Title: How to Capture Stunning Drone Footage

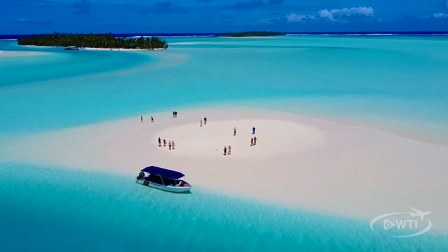(0:00)
Hi, this is Ben with WTI, and I'm about to share with you my tips on how to capture stunning drone footage on your next vacation.
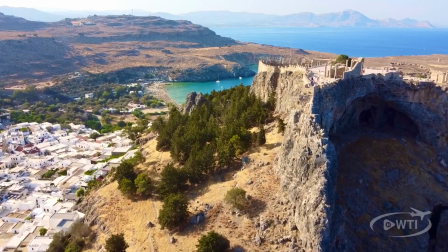(0:09)
Drone technology has advanced to the point where anyone who can handle a joystick can take stunning aerial footage.
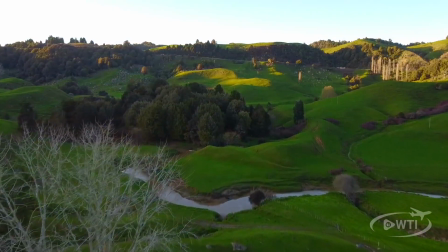(0:17)
However, this doesn't mean your videos are going to look great automatically. It takes some work.
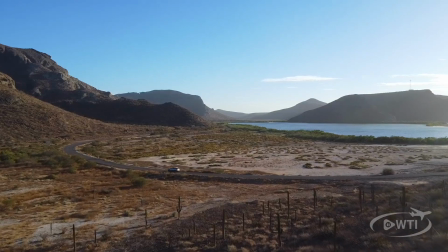(0:24)
The first thing you need to do is become comfortable with basic drone movements.
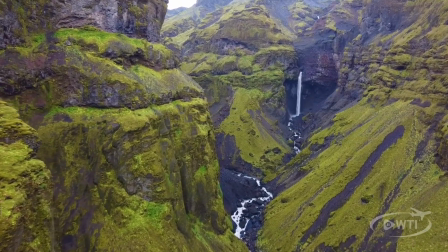(0:28)
By pushing forward on the joystick, not only do you get a great view, but this is also a great way to draw in your viewers to the rest of the video.
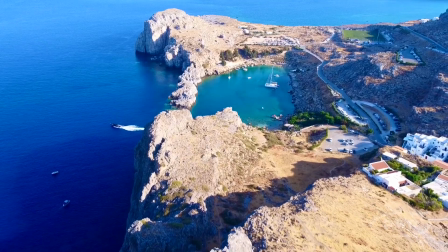(0:39)
Conversely, by pulling back, not only do you give your audience the opportunity to see the scale of the scene,
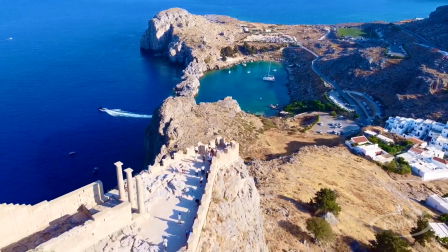(0:47)
but it's also a very handy way to close out a video clip.
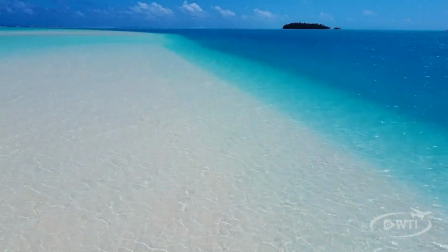(0:51)
A helpful tip I learned is to film going forward and then on the reverse, giving you multiple options.
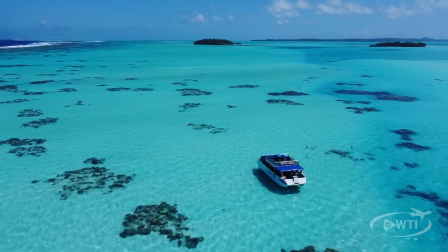(0:58)
Flying the drone sideways, either to the left or the right,
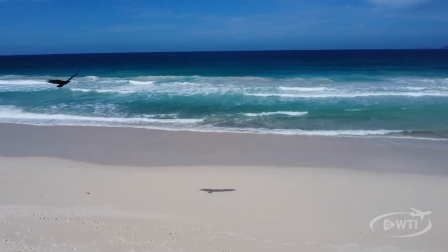(1:02)
will give you some great cinematic effects and also give your audience a wider view than the widest wide-angle lens.
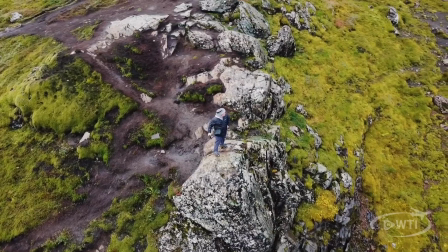(1:10)
Once you've got the basics down, it's time to move on to more advanced movements,
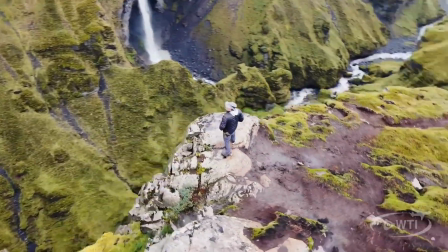(1:14)
such as using your drone's presets, which will move the drone in a certain direction.
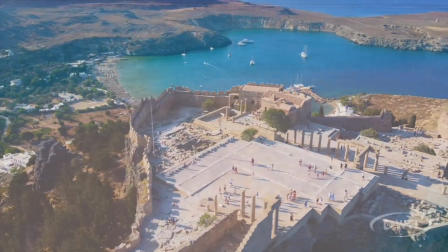(1:20)
It's going to be a lot smoother than if you did it yourself. My personal favorite is a 360 option,
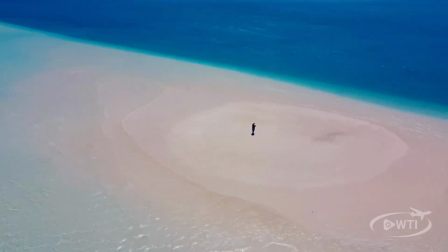(1:28)
where all you have to do is indicate the item or object you want to stay in focus,
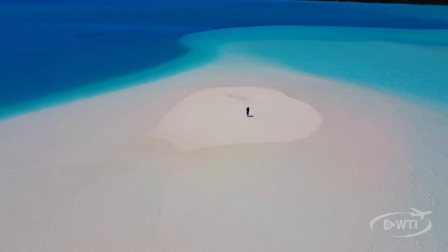(1:33)
indicate the distance away, and the drone will make a perfect circle all the way around it,
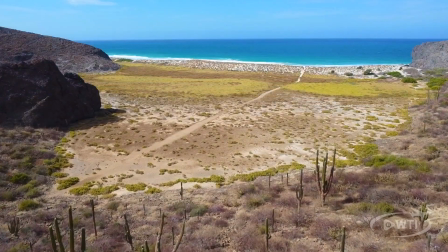(1:40)
which looks absolutely amazing. You should also experiment with the manual controls.
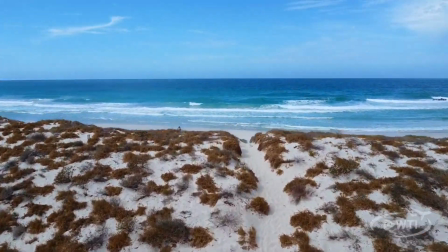(1:46)
For instance, moving the direction and altitude while in flight, which can be used to great effect.
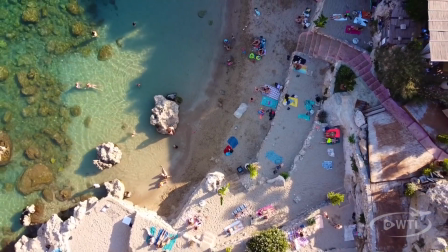(1:54)
My last tip for today is to pay attention to your composition.
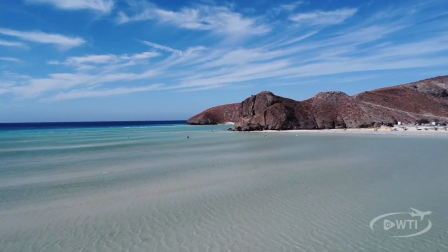(1:59)
Yes, even drone footage can be boring if all you do is fly around with the camera on.
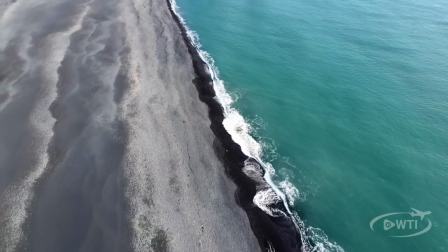(2:05)
My advice is to experiment with different angles. Look for natural contrasts or opportunities where you can
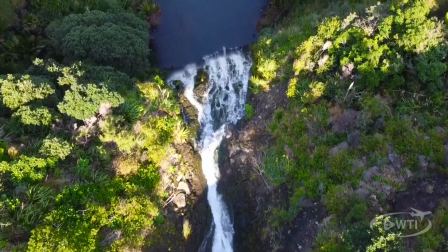(2:12)
reveal something or an angle that you would normally never get the chance to see.
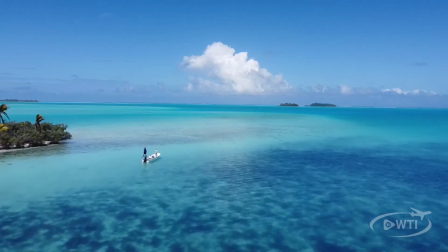(2:18)
Whenever possible, I try to find an object to focus on in the foreground.
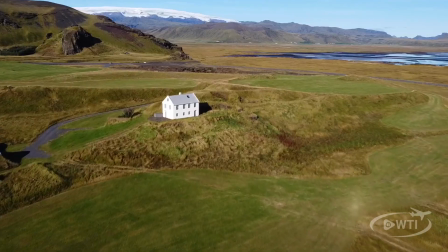(2:23)
Not only does this increase the sense of scale, but it also serves to really engage the viewers in what they're watching.
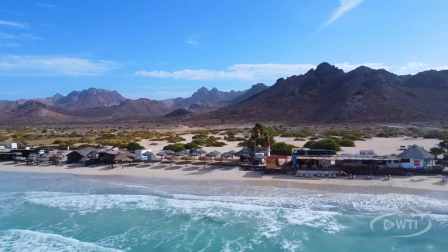(2:33)
If you're going to get into drone photography, there's a couple of important items that you're going to need.
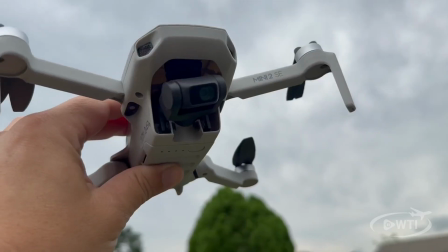(2:39)
Obviously, the first thing you're going to need is a drone, and unless you're doing commercial shoots, the lighter the better.
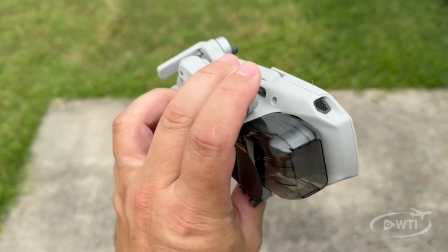(2:46)
Not only is it easier to carry around while traveling, but certain countries will allow you to take footage so long as it's below a certain weight.
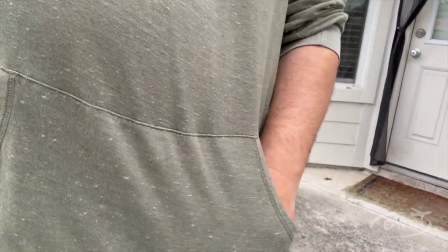(2:55)
So that's a really big deal. Next up is a micro SD card, and if you're planning on shooting in high resolution like 4K, you're going to need a minimum of 64 gig.
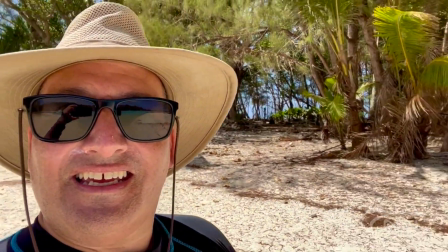(3:05)
And don't underestimate the value of a good hat to keep the sun off your head and the glare off your screen.
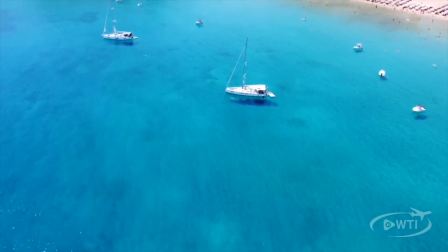(3:12)
So if you're ready to take your travel videos literally to the next level, invest in a drone,
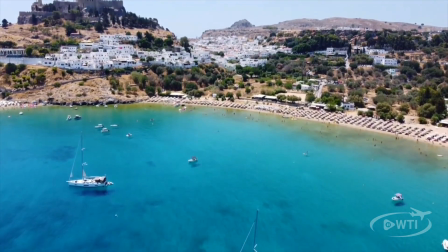(3:18)
apply these tips, and enjoy the benefits of a view that just will stun your audience.
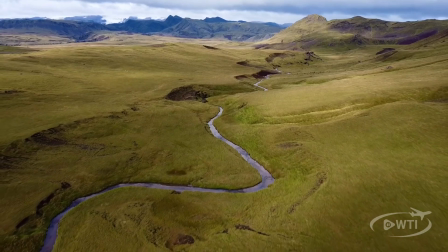(3:26)
And if you've enjoyed this video, be sure to like, give a comment, follow WTI, and check out the products in the description.
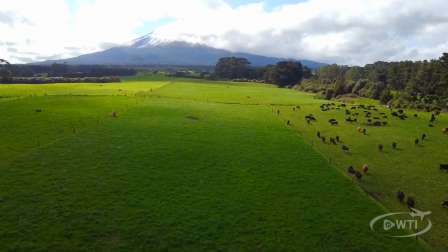(3:33)
Once again, this is Ben with WTI wishing you happy travel.